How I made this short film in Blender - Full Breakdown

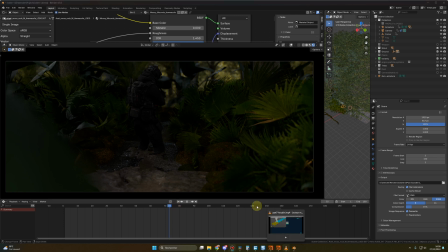508s
The scene was too dark for my taste and I knew that at a point I would add some fog,
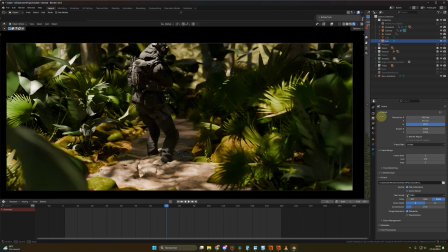513s
So I decided to add a sun to bring more light to the project and just like that the image was more interesting And with a lot of contrast so once again, this is without the Sun and with the Sun
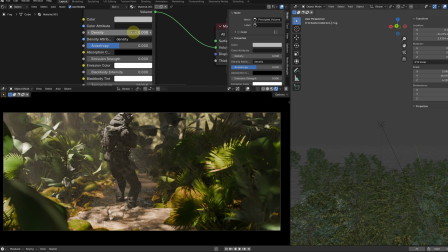524s
From there I added a bit of fog and you can decide the look of you prefer Lot of fog with God rays thanks to the Sun or less fog.
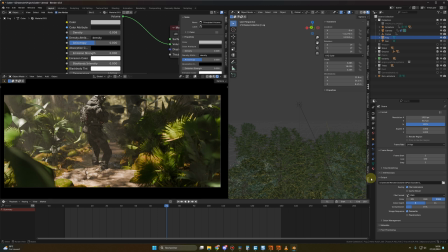533s
It's really up to you personally I decided for the city of 0.008 We are losing the God rays,
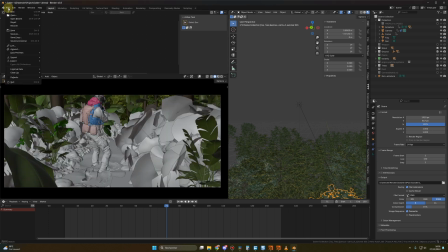540s
but we can better appreciate the simulation when I was happy with the setup and everything, I duplicated this file for another camera angle.
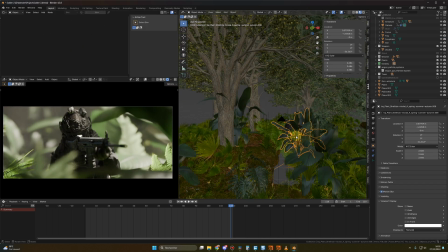548s
I like to duplicate files because I can always move stuff around according to the need of the framing.
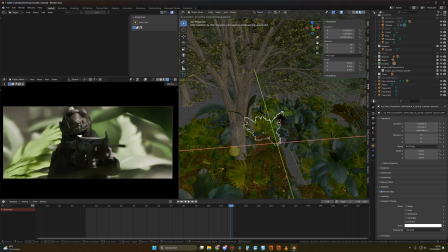553s
For example, for this shot, I moved the plants manually to have some interesting elements in the foreground and in the background. And that's it, I did render 5 different shots, it took around 1 minute per frame.
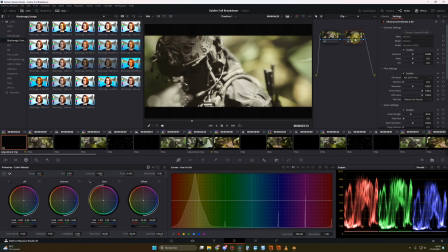565s
In DaVinci Resolve, I added the glow, the color grading, I added some sounds and music, and voila!
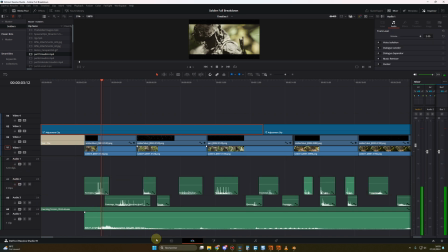572s
Don't hesitate if you have questions. I hope you like this project. I'll talk to you soon. Bye bye.